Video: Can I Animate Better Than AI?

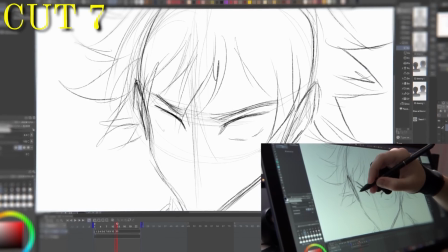[4:03]
And finally, cut 7 will be the final shot of our main character with his hair waving and smoke in the background, as he has totally packed up his enemies.
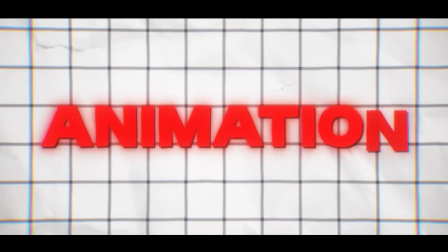[4:10]
After spending a good amount of time planning everything out, I hop straight into animating. Cut 1 features our main character raising his hands, getting ready to unleash hell.
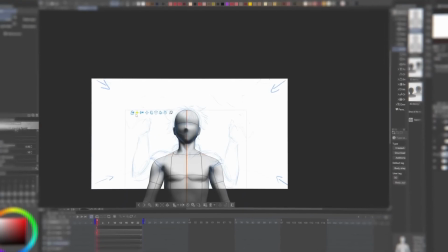[4:18]
The idea of this cut is to show the MC raising his hands in anticipation of his awesome attack.
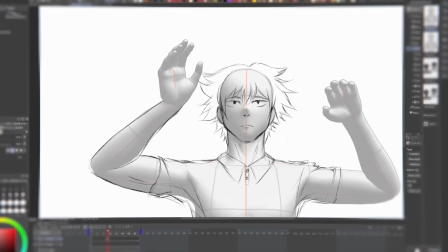[4:23]
So I started off by positioning a 3D model to get the pose just right, and as I was sketching each frame of the main character raising his hands, I ran into a little problem.
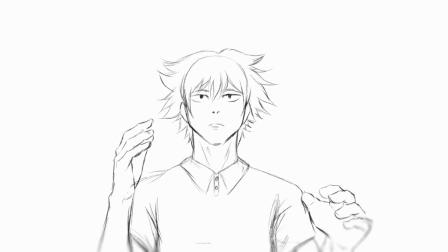[4:32]
The movement fell pretty stiff. I want this character to come alive. Pause. So the rest of the body not moving when his arms are going up did not feel natural to me at all.
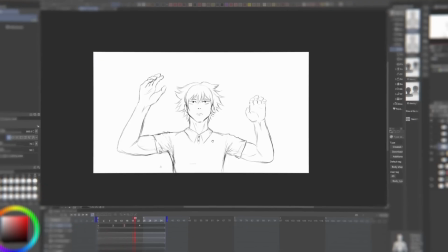[4:40]
To fix this, I used the liquify tool to slightly shift the head along with the arms, which made the motion feel a lot smoother and more realistic.
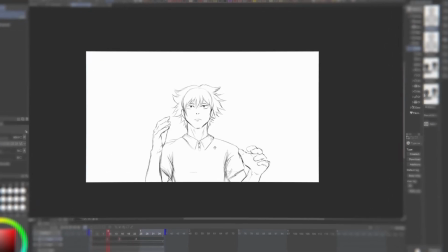[4:47]
And most importantly, it gave the character life. After that was done, I jumped straight to the line art and in-betweens.
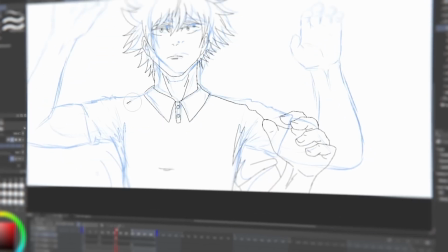[4:52]
I typically animate animate in 3s, but moving forward, I'll be animating in 2s because to me, it looks far nicer and allows me more creative freedom.
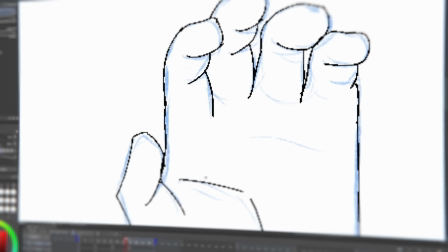[4:59]
And also, in order to absolutely decimate AI, a little bit more effort is going to be required.
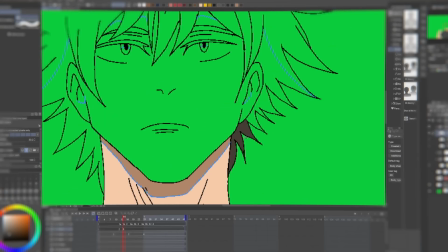[5:04]
I then went ahead and colored everything in by using the colors I laid down in the character sheet earlier on.
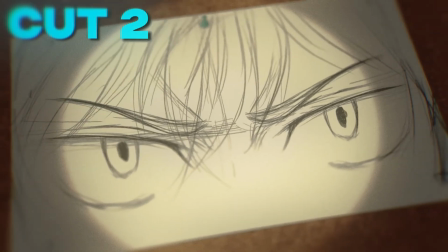[5:08]
And after I did that, the first cut was finished. Up next is cut 2. And for this cut, I wanted an intense close-up of the MC's eyes to build up anticipation.
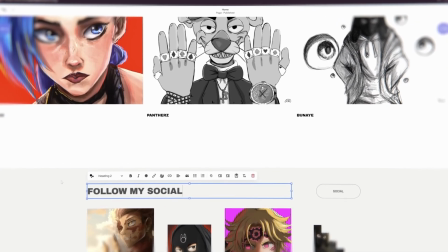[5:16]
But first, I'm going to show you how easy it is to create your own website and store using this video sponsor, Squarespace, the all-in-one website platform that makes building your personal brand super simple.
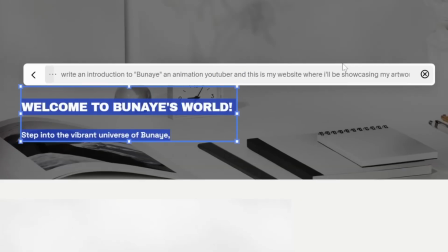[5:25]
I started with their design intelligence feature. It utilizes AI to help you create your own personalized website in no time.
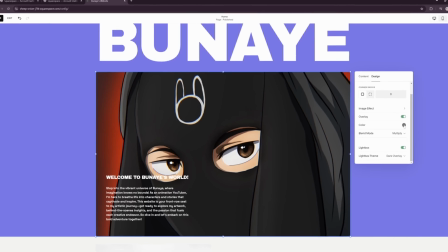[5:31]
This makes everything super easy. And just like that, I was able to customize my website to fit my brand with ease.
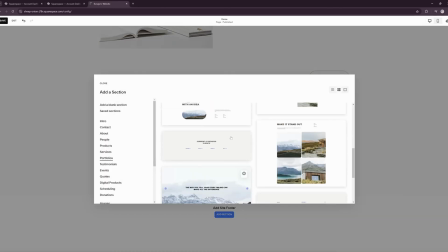[5:36]
This is thanks to their awesome flexible website templates. For example, I picked a portfolio template that I thought looked cool and was able to easily customize it.
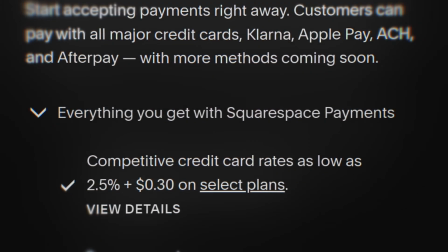[5:43]
And finally, I dabbled into Squarespace payments, which makes managing payments super easy if you want to set up a store just like I did here.
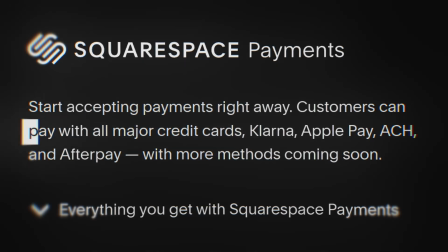[5:49]
You can easily set up different payment methods like Apple Pay and Klarna and start accepting payments right away.
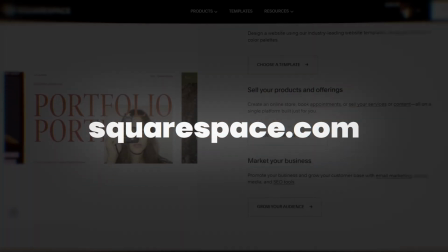[5:54]
So make sure to head to squarespace.com for a free trial, and when you're ready to launch, go to squarespace.com/bunny to save 10% off your first purchase of a website or domain.
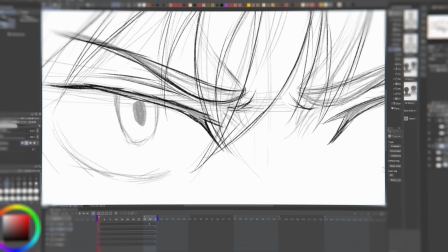[6:02]
Now it's time for cut 2. I started off by importing the storyboard sketch into the canvas because I think the drawing is already solid and saves me time.
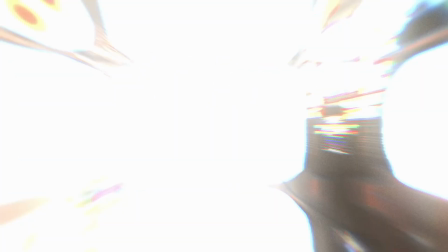[6:09]
Thanks to this, I went straight into the line art and separated the hair and eyes into different layers.
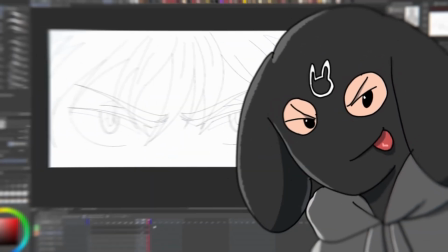[6:13]
Since I wanted it to be a slow shot of the hair waving and his eyes getting more intense, I drew up the first and the last frames and used onion skinning to fill in the in-betweens,
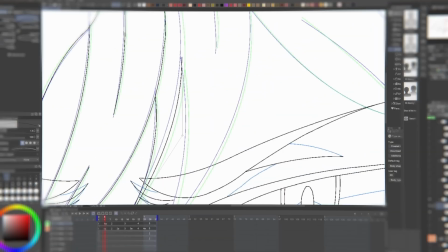[6:21]
giving it a slow motion effect. This cut perfectly sets up and builds tension to what is about to come in the animation because it tells
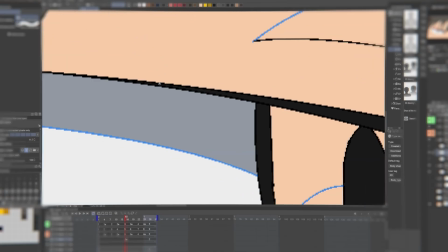[6:27]
the viewers that there is intent behind those eyes and that he plans on doing something devious.
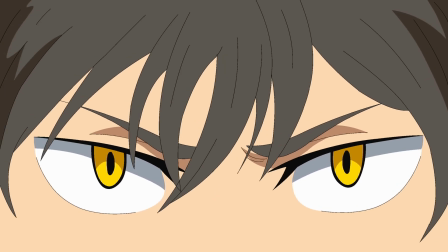[6:32]
And after wrapping this cut up, it ended up feeling intense just like I imagined in my head, which means it's time to move on to cut 3.
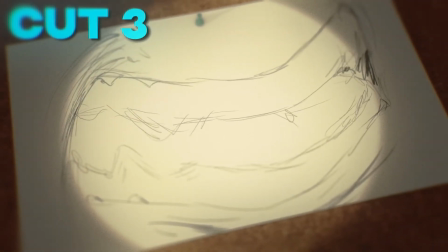[6:38]
The idea here was to show the MC delivering a line of dialogue with a nice close-up of the character's mouth.
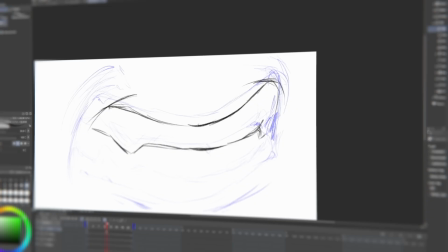[6:43]
I followed the same steps as the previous cut, but I focused on his mouth instead. He's supposed to be saying, "Let's end this," very intensely.
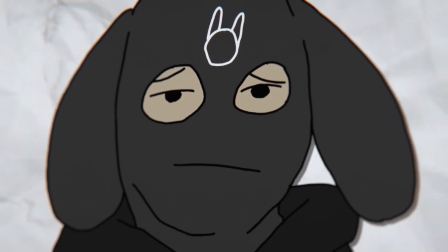[6:49]
And now that I'm thinking about it, I haven't even thought of a voice actor for this line yet. So I hit up my friend with benefits, Deluxe Panthers, and I told him to do this for me.
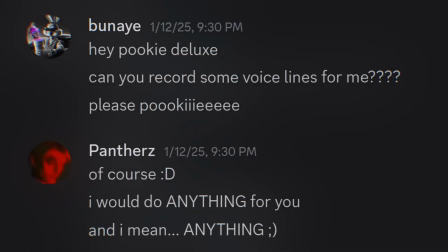[6:57]
And he said that he was down. So we'll come back to this later to check up on him to see how he did.
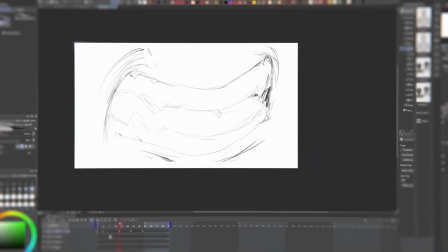[7:01]
I didn't want to spend too much time on this one since there's other cuts that are going to require a lot of effort, and doing lip syncing would take a while to do.
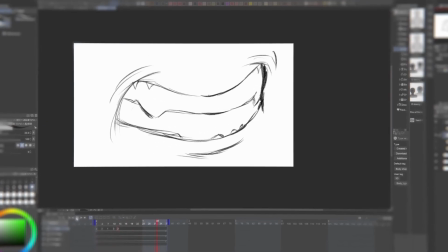[7:07]
So I simply animated his mouth opening and closing to create the illusion of speech. This didn't take that long to do and will get the job done just as well.
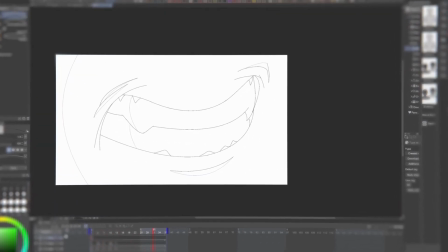[7:14]
It turned out simple, but it was effective in conveying what I needed it to, officially wrapping this cut up.
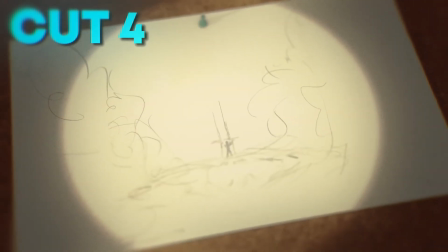[7:19]
Next up is cut 4. This one was definitely a tough one. The idea was to have a crazy camera zoom out leading into an explosion, but getting started on this one was pretty difficult for me because of how complex it was.
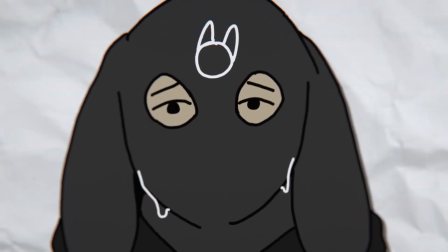[7:29]
I was really overthinking this shot in my head, which led to a lot of procrastination. It just looked like it would take a really long time and I just didn't want to face it. But then I remembered that I was doing this for a reason. I was doing this to obliterate AI. So even though I overcomplicated this in my head, I decided to face my demons head on and overcome my procrastination by just starting.
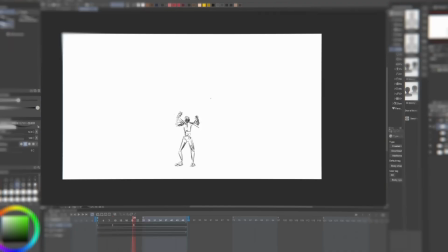[7:48]
I dragged the storyboard into the first frame and added a few more drawings to map out the sequence. That helped me get a clearer picture and a sense of direction, but there was a problem.
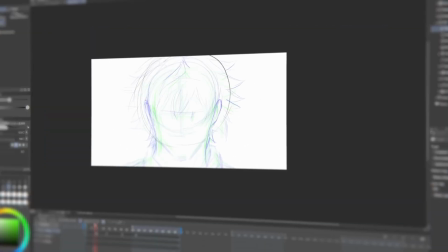[7:56]
The initial zoom out felt too plain. To fix this, I added a quick zoom in to the MC's face for more anticipation before zooming out.
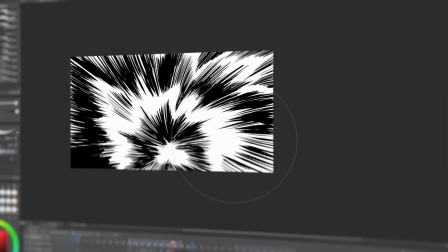[8:02]
I also added moving lines into the ground to add a sense of speed. Then I animated the beginning of the explosion, and since the prompt said that it had to be colorful, I decided to make it the color pink.